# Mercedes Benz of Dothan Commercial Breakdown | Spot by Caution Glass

Hey guys, welcome! I'm gonna be doing a little bit of a breakdown and commentary for the Mercedes-Benz of Dothan commercial that we did for Mercedes-Benz of Dothan earlier this year. Let's go.
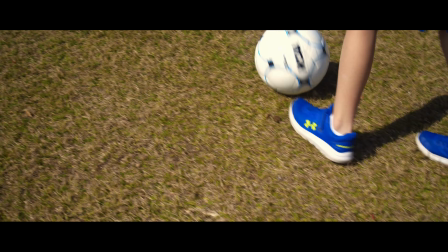0:13 All right, so shot one here, self-explanatory. Let's hit play.
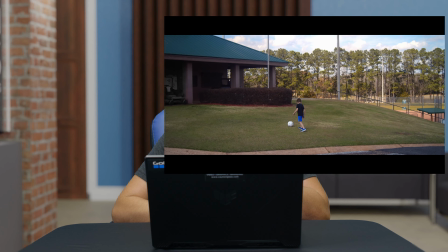0:17 All right, so shot two, that one already we got a little bit going on here.
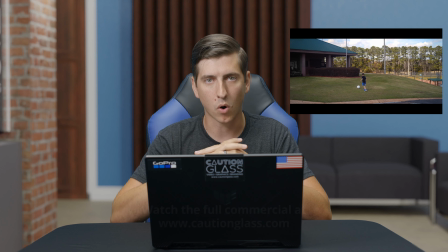0:23 The first thing was we shot this back in March, and it was not very green. It was not feeling like summer or anything we know and love about South Alabama for sure.
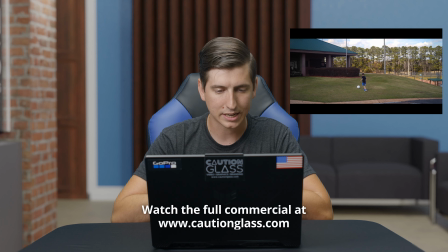0:35 So this came down to a lot of color grading as far as making it feel the way we wanted it to.
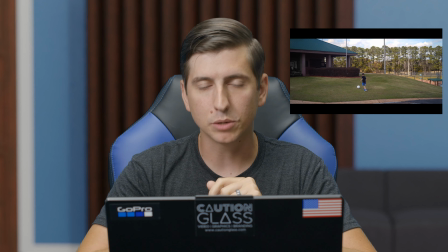0:41 So this shot in particular, we boosted the blue in the sky and boosted the greens everywhere we could,
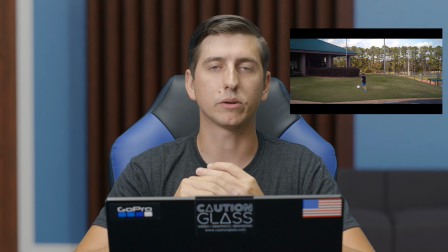0:48 because blues and greens definitely big colors in making you think of summer, feel like summer when looking at a shot,
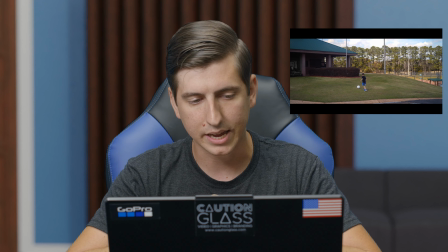0:55 and that's definitely what we did here. The other thing is, there was two things about this.
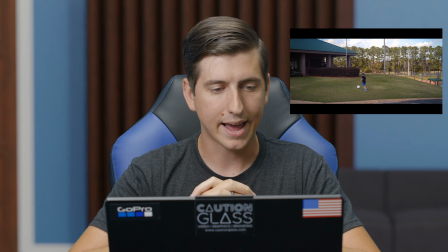0:59 One, they apparently were mowing that day, and they had a mower and a bunch of other stuff up underneath the awning,
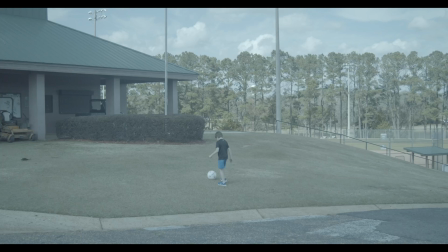1:07 and it was bright yellow and ugly and was not good for my shot,
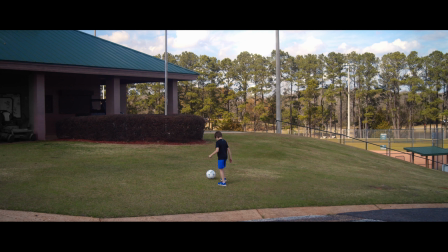1:11 but that was the angle that I needed, and so what I decided to do was fix it in post.
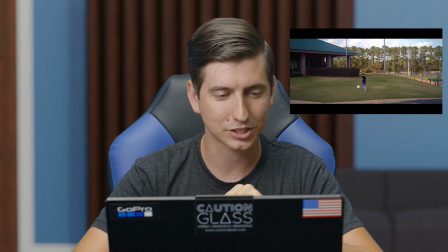1:17 And what I did was actually a little bit of an industry hack, which was to take down the saturation and the luminance of the area.
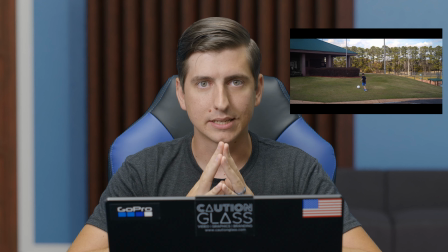1:28 And basically what it does is keep your eye from traveling up there.
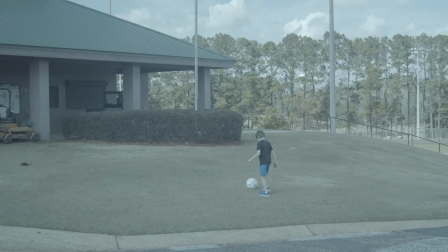1:31 And then on top of that, there was also some dirt patches and honestly, a giant clump of grass.
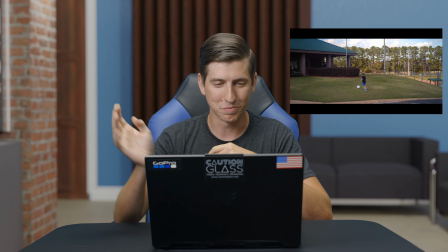1:38 It actually looked a little bit like a turd, so removed that as well. All right, moving on.
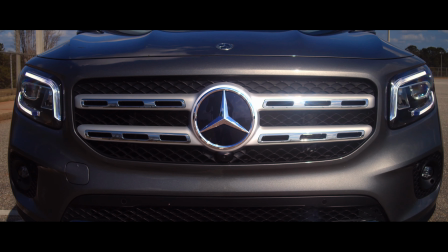1:43 So the very next shot here is the first time you see the Mercedes,
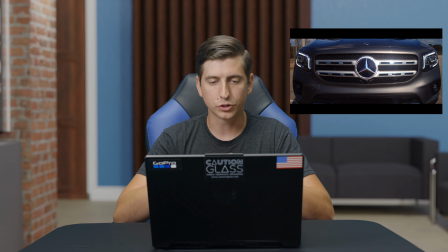1:46 and kind of the whole goal for this commercial was to show off the elegance and beauty of Mercedes and the aesthetic that it has just driving down the road. So we wanted to make things very clear that this was not your normal car. This is a Mercedes-Benz.
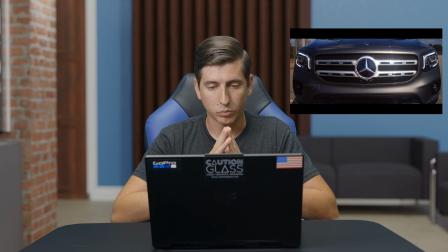2:04 And one of the ways I did that definitely was when we see the Mercedes logo, it pops, it comes off the screen. And so after the shoot, and when we're in the edit and doing the color grading, that Mercedes logo is tracked throughout the entire commercial, and it is enhanced.
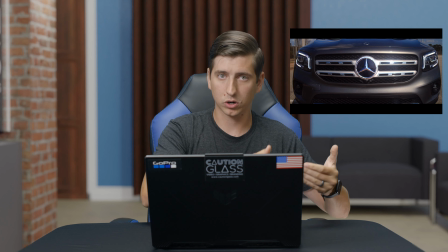2:22 So just like I was talking about with the mower, making it darker in luminance and taking out the saturation, we pretty much did the complete opposite to the Mercedes logo. So your eye is drawn to that logo. And we did that throughout the entire commercial. And that was kind of some of the attention to detail that we were trying to do with this commercial, was to just really keep your eyes on that logo.
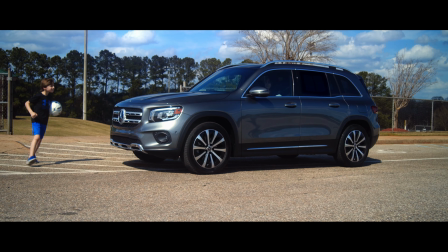2:42 So let's move on to the next shot. Kid walks off and he goes to be picked up by the mom in the vehicle.
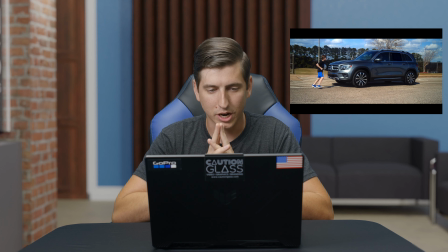2:50 And as we can see from this profile shot right here, you might not notice anything about it. We're doing the same things like I mentioned earlier. We're boosting the blues, we're making things more green, but also this car was off the dealership lot.
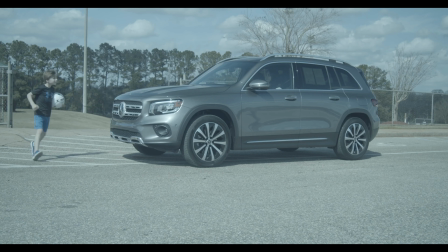3:04 So there were still window stickers.
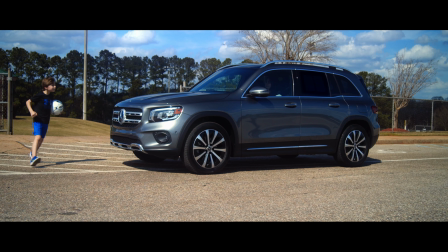3:08 So I had to remove those window stickers here in the edit as well.
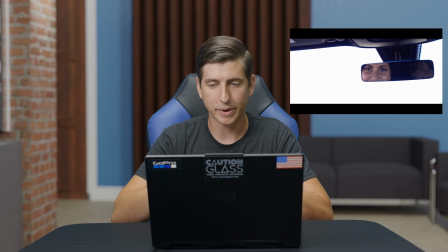3:18 Okay, now this shot was not easy to get. Not only are we talking about how bright that sky is, and this is where we get into a subject called dynamic range.
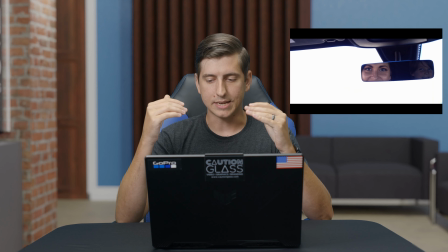3:27 Basically, dynamic range is what the difference is between the light areas and the dark areas,
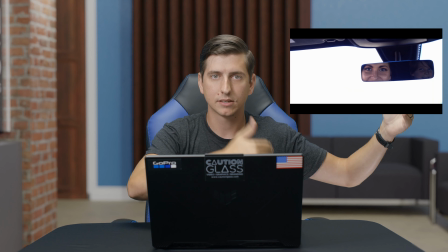3:35 the amount of stops of light that goes from the dark to the light.
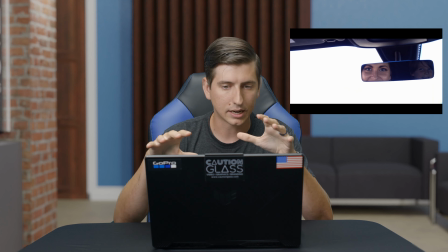3:40 And in this shot, because you're inside of a car with black leather and black trim and everything, it's very dark in there compared to what it is outside.
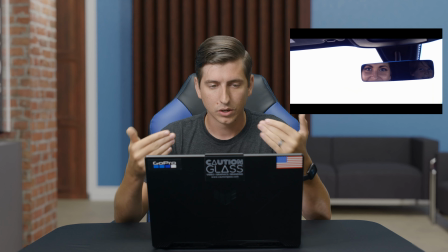3:49 And we're trying to show people inside the vehicle while also pointing the camera directly at that sky.
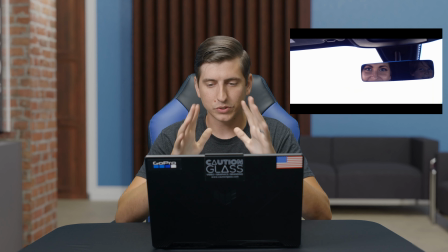3:56 And so this was not very easy to get. I even got, if I recall correctly, one of my, yes I did,
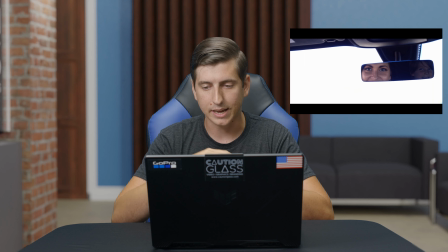4:02 I got one of my small LED lights and I shined it up at the little boy's face, and it finally made it to where you could at least see him sitting in the back of the car. And then of course, with his, where he's sitting in the back seat, does not actually match up to what it would be in real life.
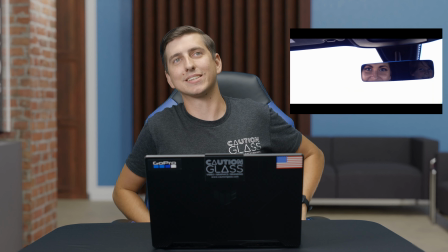4:20 Like he's sitting kind of like halfway through the seat and like looking up like this, but he's in the shot and it turned out really well. But luckily we shoot on professional high-end cinema cameras, and it allows us to get a deeper dynamic range that basically allows us to pull off shots like this that most cameras just can't capture.
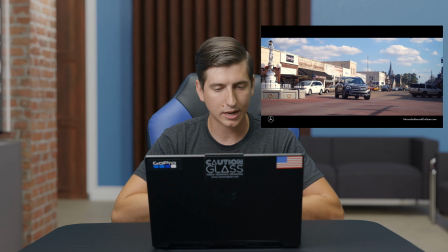4:44 Okay, now this shot of downtown Enterprise also was very important. We wanted to see the Boll Weevil Monument.
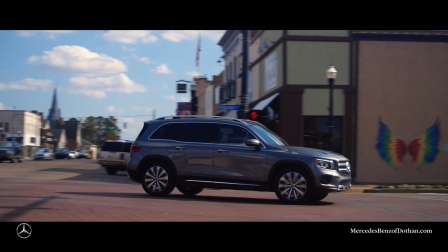4:50 We also wanted to see those angel wings on that wall. Very iconic shots in Enterprise.
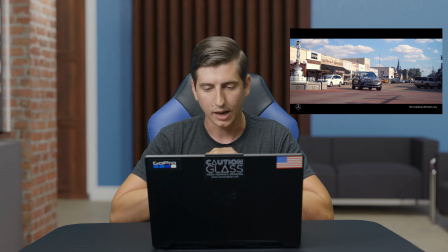4:56 People have so many selfies next to those wings, and of course the Boll Weevil Monument. It's a very special monument, only monument to a bug in the world. So we definitely wanted to show off, this Mercedes in downtown Enterprise. Again, we made that Mercedes logo pop, but this shot ended up being very good. I loved it a lot.
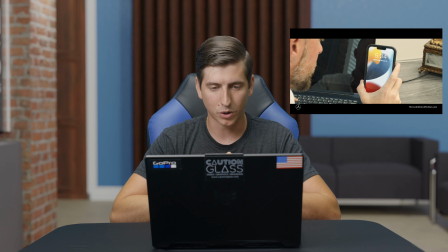5:15 All right, so here we're looking at his phone. The gentleman's phone did not read 534 originally.
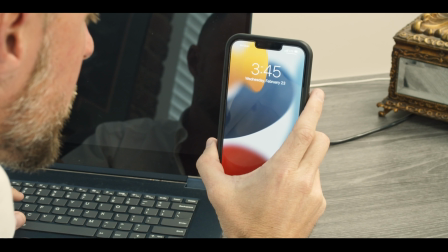5:23 It read 345, I think it was, because we were shooting earlier in the day.
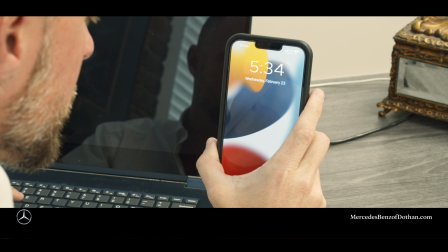5:29 But who really is getting off at 3:45? I'm sure there's some of you out there who might be, but generally getting off after 5 o'clock. So in post, motion tracked the thing, did some graphic manipulation, and was able to make it read 5:34 to make it seem more appropriate of a time that he'd be getting off and taking his wife out to dinner.
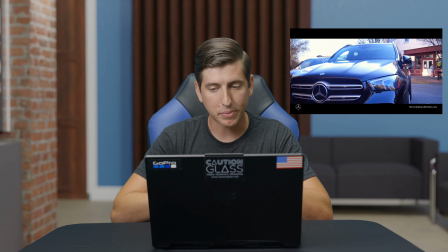5:54 Again, we made that Mercedes logo pop, and this is where we get back into dynamic range a little bit. This shot right here, you saw the blinker flash when he unlocked the car, and of course the mirror comes and unfolds, but in the background the sky is all kinds of blown out. The dark areas are,
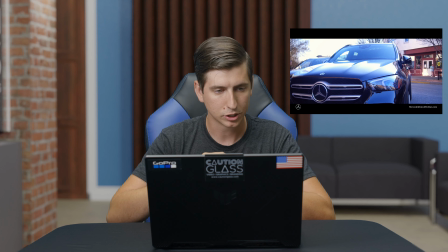6:12 pretty underexposed, so what had to happen in the color grade to make it work this well is to take those brights down. Definitely had to do some masking and everything to make this actually work,
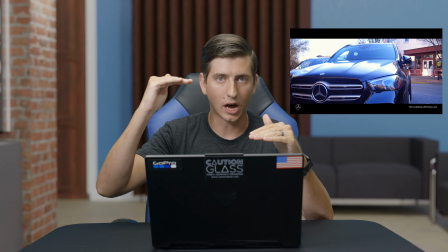6:25 and basically we were able to take the highlights down and bring the shadows up, and it gave the illusion of a little bit more dynamic range than even our cameras have.
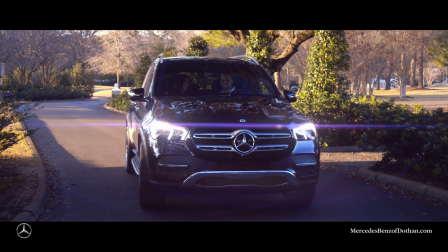6:36 Now this shot. This is kind of the money shot for the whole commercial, and as you see here,
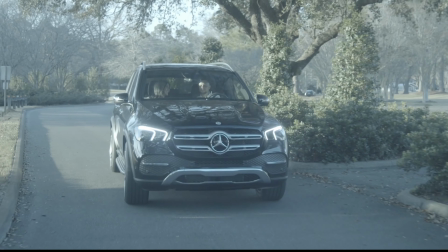6:42 it was not like this when it came out of camera. A lot of the best shots are made in post, and that's something we really take as a very important thing here at Caution Glass, is nailing that post-production. And in this scenario, this is kind of what I'm talking about. Again, we're talking about that dynamic range difference, the difference between the bright and the dark, but also those lens flares were not there.
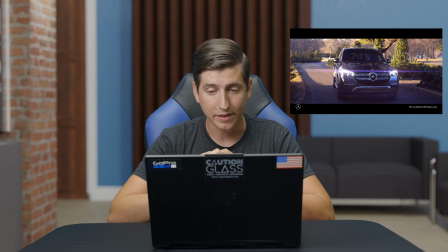7:07 Those headlights did not glow like that, and the shot was way more shaky, and there was hardly any color. So there's a very important aspect to post-production that we take very seriously, and you see it come through in this shot. In this shot, honestly, it worked out so well.
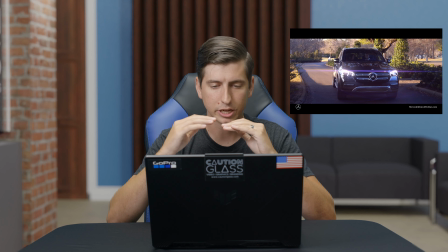7:26 It's very smooth and just gliding, and it shows off that Mercedes so well. And again, like I said, we made that Mercedes logo pop in this shot, and your eye is just kind of drawn right to it. The other thing is, of course, day of, shot with a polarizer to make sure you could see inside the vehicle.
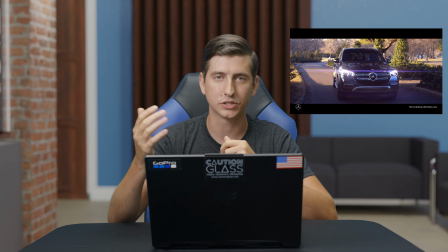7:45 Otherwise, if I didn't do that, all you would see was just reflection. You would not see the people inside the car.
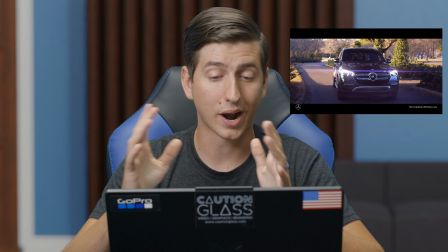7:51 It was very important to use the right filter for this shot.
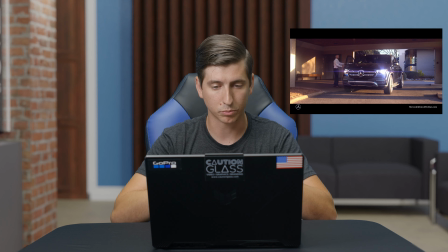7:58 Again, added lens flares, more glow, make it feel more important, and again, making that Mercedes logo pop.
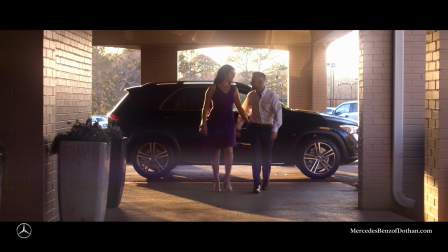8:05 Welcome to the family.